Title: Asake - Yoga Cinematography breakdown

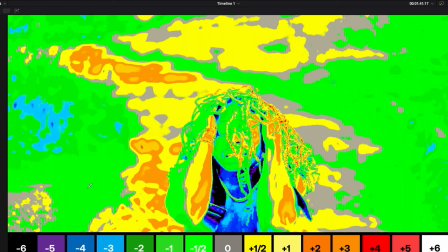(14:17)
somewhere around here is actually one stop on the expose so i guess
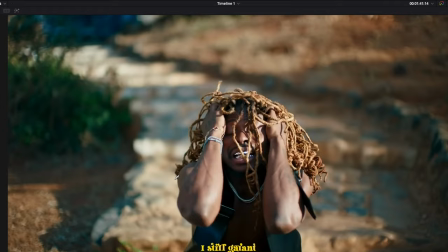(14:22)
there's a mirror on the other side that doesn't get to catch it until he goes in.
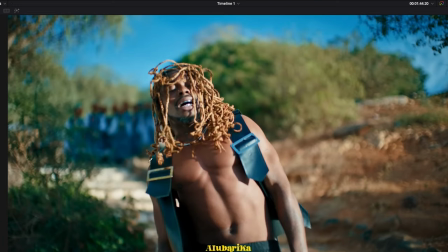(14:27)
You can also see the reflection on the leather jacket how it actually catches the mirror from the hindsight of the shot. I guess it was designed to edge him why the normal bounce was just supposed to fill in from the sky.
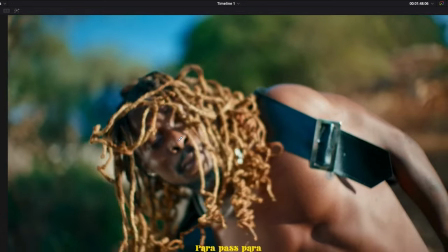(14:38)
You can see the mirror telltale sign here also.
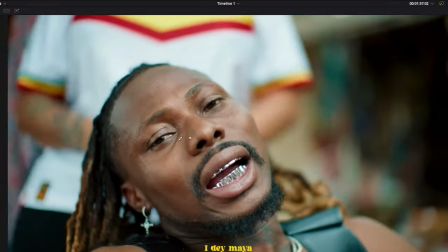(14:45)
Very obvious. Still a beautiful shot. Then we continue with our normal bureau. This is like an overcast day.
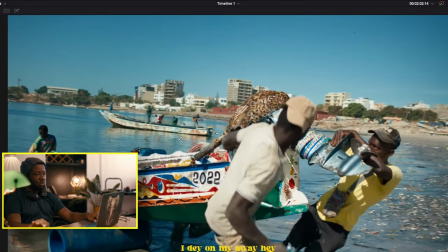(14:51)
There's no sun. there's no interest just on the forecast day they'll have more bureaus and
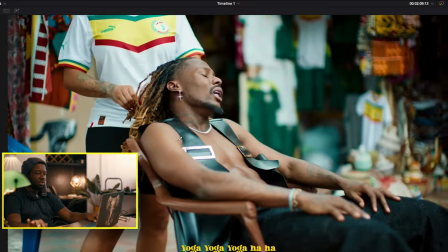(14:56)
that continues we cut back to the masquerade shot and just do some camera
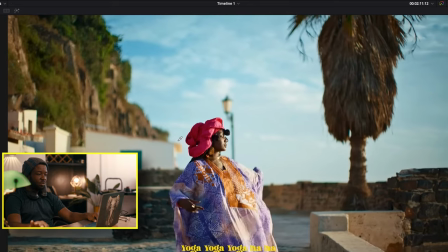(15:01)
rolls when it's getting difficult roll the camera more african dress facing
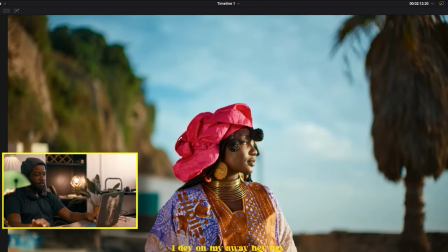(15:07)
the sunset beautiful shot just like where the sun is not like the key against the sky because that gets like lift the levels and we have like bounce that's filling to the side of her chain so this will probably be
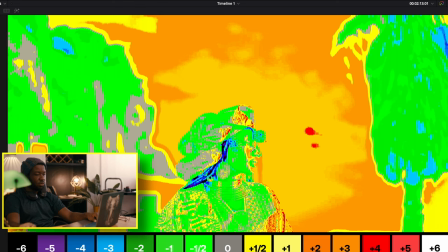(15:21)
a stop or two over where the skin is set exactly it's almost even close to three stops over which elevates the shadows that because you
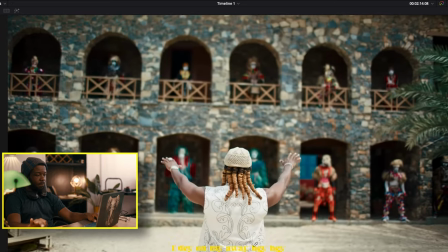(15:29)
have raised the entire scale of exposure and yeah you're able to achieve more of this more bureaus
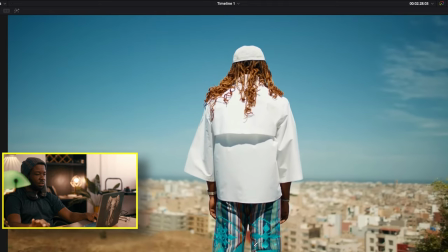(15:38)
um that happens then we arrive at this shot where the sun is backlit in the city and a drone shot.
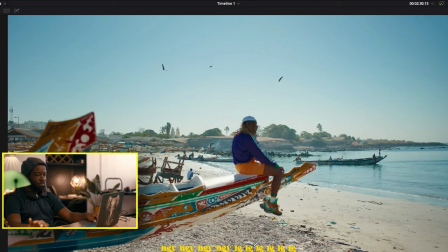(15:45)
Then we close with this end frame whereby he's sitting on the canoe and the sun is probably just above the camera and we can hold the blue sky and it's actually
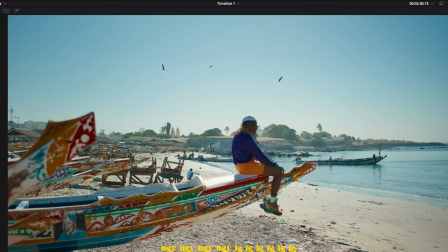(15:54)
giving him this contrast ratio and the lead lines of the shore creates visual interest plus the beds in the background. So I guess we've come to the end of this breakdown of this video next week we would look at another video I hope this has been creatively useful to you how you could learn and using mirrors using lead lines and some other stuff if you haven't joined in our contest we have a thousand dollar contest that will be announced at the end of July you can look in the description below if you like this video please leave a thumbs up share it to somebody and subscribe that's the only way you support us you get and be part of our committee also if you have other videos you'd like me to break down commercials, films, or whatever, just send in the recommendation and we'll do our very best to get to it and hopefully the entire community benefit from it. So until next time, improvise, adapt, overcome.